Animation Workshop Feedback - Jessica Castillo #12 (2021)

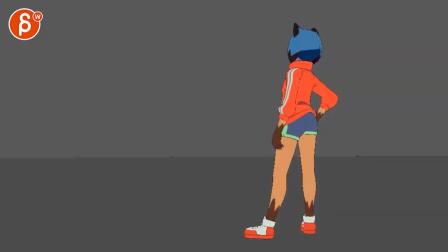[0:03]
All righty, let's play this in full first.
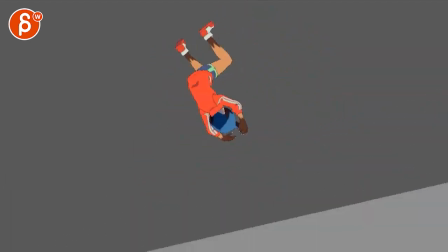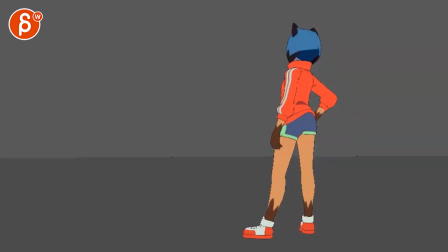[0:14]
Thank you. All right, all right, all right. So this came with a couple of notes here.
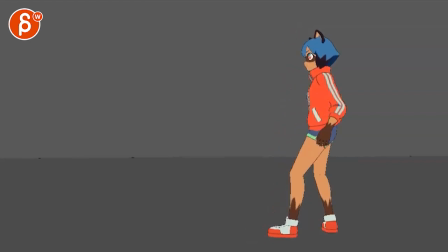[0:19]
So early stages, you're mentioning it is a bit messy, messy, messy, messy.
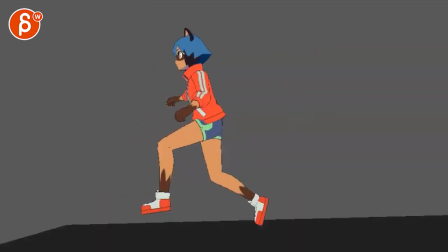[0:26]
You want general feedback on action and motion and poses and maybe the camera movements.
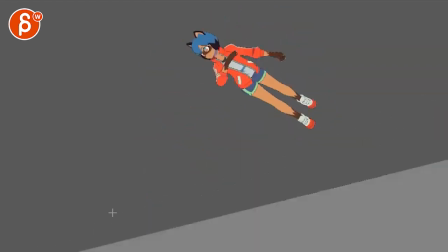[0:32]
All right, there is a tail that's going to come later. oh I got it and you haven't spent any time on the face and fingers got
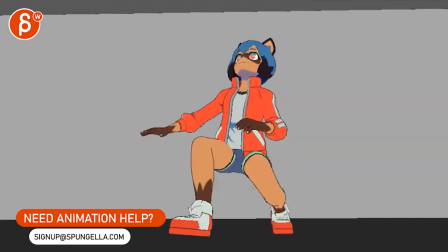[0:40]
it got it and then the roll near the end you still have to work on that planning and fixing contact and all right all right so if
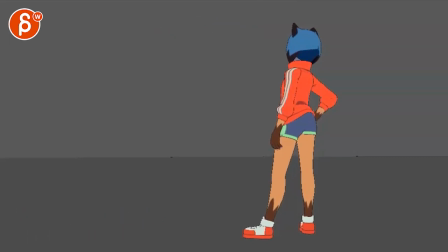[0:49]
I'm looking looking at this here from a general point of view what I would do is either have some cubes some pieces or a
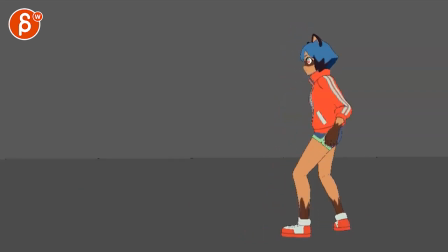[0:56]
grid or something in there so we have a better idea of what the camera is doing at the very beginning I mean I know it's a camera move but
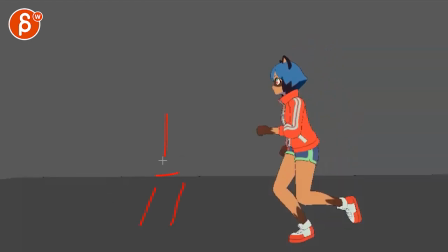[1:04]
for something like this when you just have solid colors at least there's a change here in terms of color but it gives us a better idea that the camera is translating
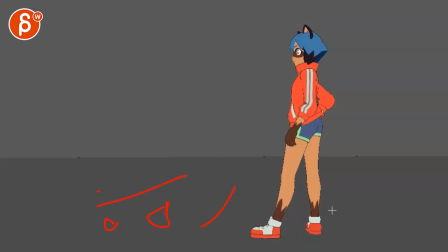[1:12]
uh if you have pieces again a grid or cubes anything that tells us more about the perspective changes right now if i
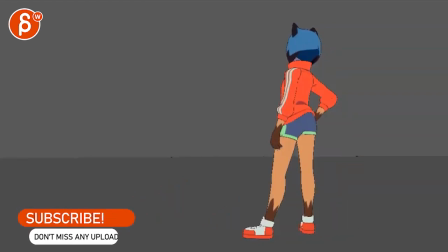[1:20]
look at that foot here it moves but then also has a stop right right there there's there's a bit of a move
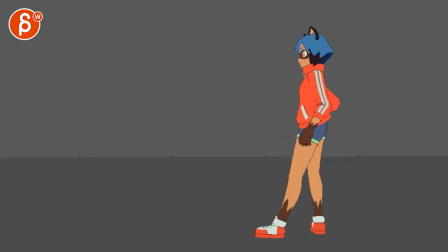[1:28]
and then there's a bit of a hiccupy stop and i don't know if that's something where you counter it with the animation on the foot it is something where the camera has a weird thing because i'm seeing it also here and then the foot goes a bit lower so i don't know if that's again part of the
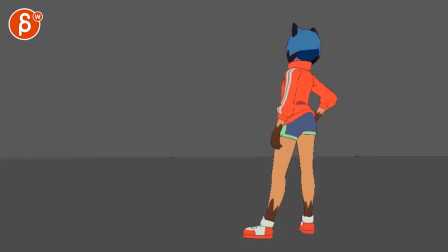[1:45]
ik leg or something with the camera so that's the first thing i would do just if you have a camera movement there give us a bit
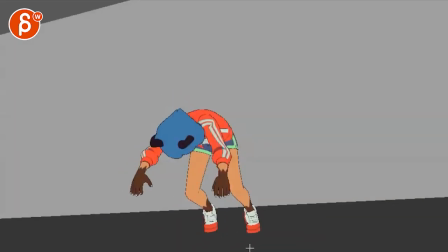[1:52]
more information there again it's good to have this so we understand
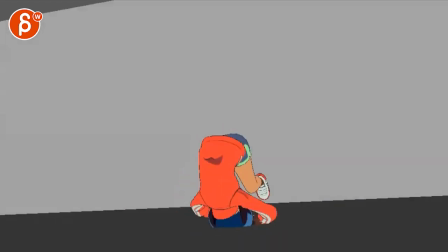[1:57]
when the tilt is and everything else but the more you can give us you know as we're
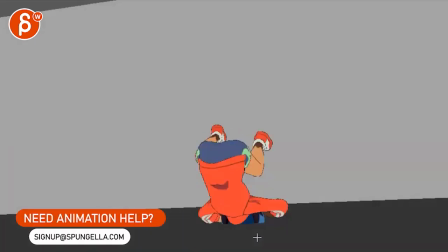[2:03]
traveling probably the camera's going this way and we're moving with her again
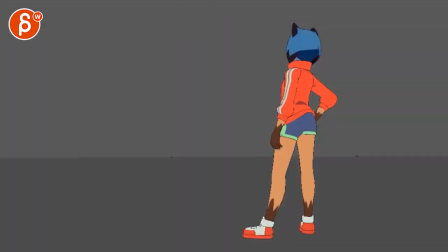[2:09]
pieces or a grid or anything i think would be cool i
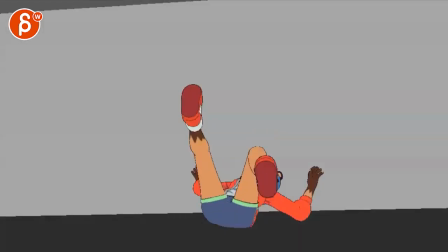[2:14]
think overall my main comment would be that it feels a bit let's say even in timing it's always a bit of a of
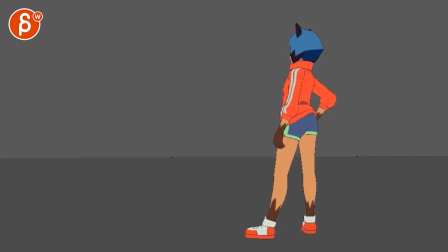[2:21]
a easy thing to say it's just a bit of a look go go go So jump,
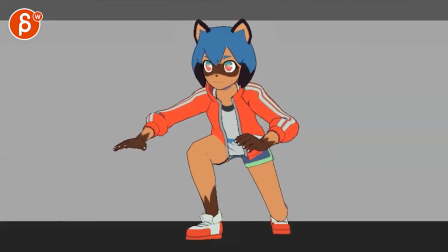[2:28]
turn, land, roll, and then that's it. That's cute. I like that at the end.
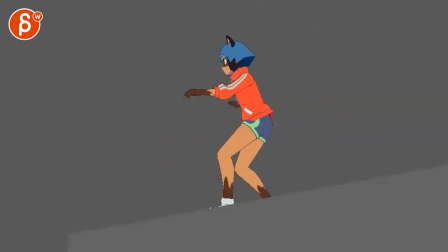[2:33]
But the thing is, the rest is just a bit flat in terms of timing. So even this here, like what kind of turn is this?
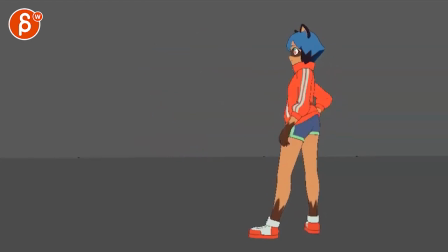[2:41]
Is she just kind of looking around? Is she hearing something? Is it something where she just casually looks around to get going?
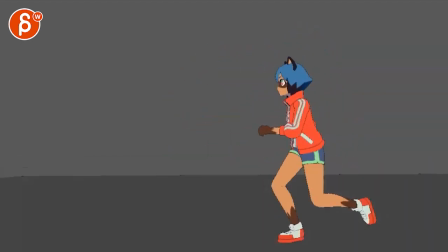[2:46]
Why is she getting, why is she going over there? I know, you know, it's not like a crazy story.
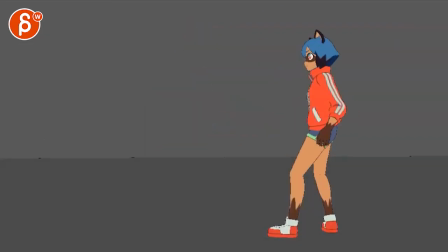[2:51]
It's just modern mechanics and jump and everything else. but anything that can give us a bit more information a bit more personality than just a default turn I would kind of think about that a little bit
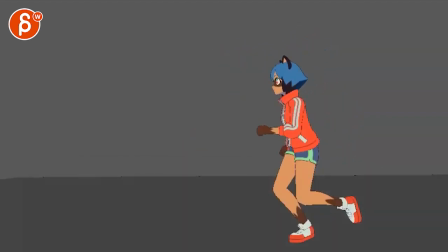[3:03]
then when you get to this it has a slight feel of
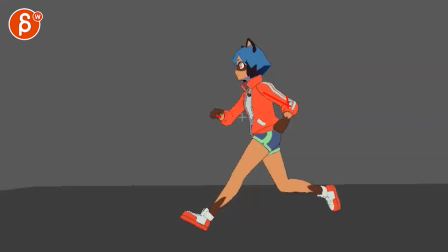[3:09]
like an energy is a bit missing because you're not going further out with that arm and then with the hands there's something where it's kind of like okay I gotta go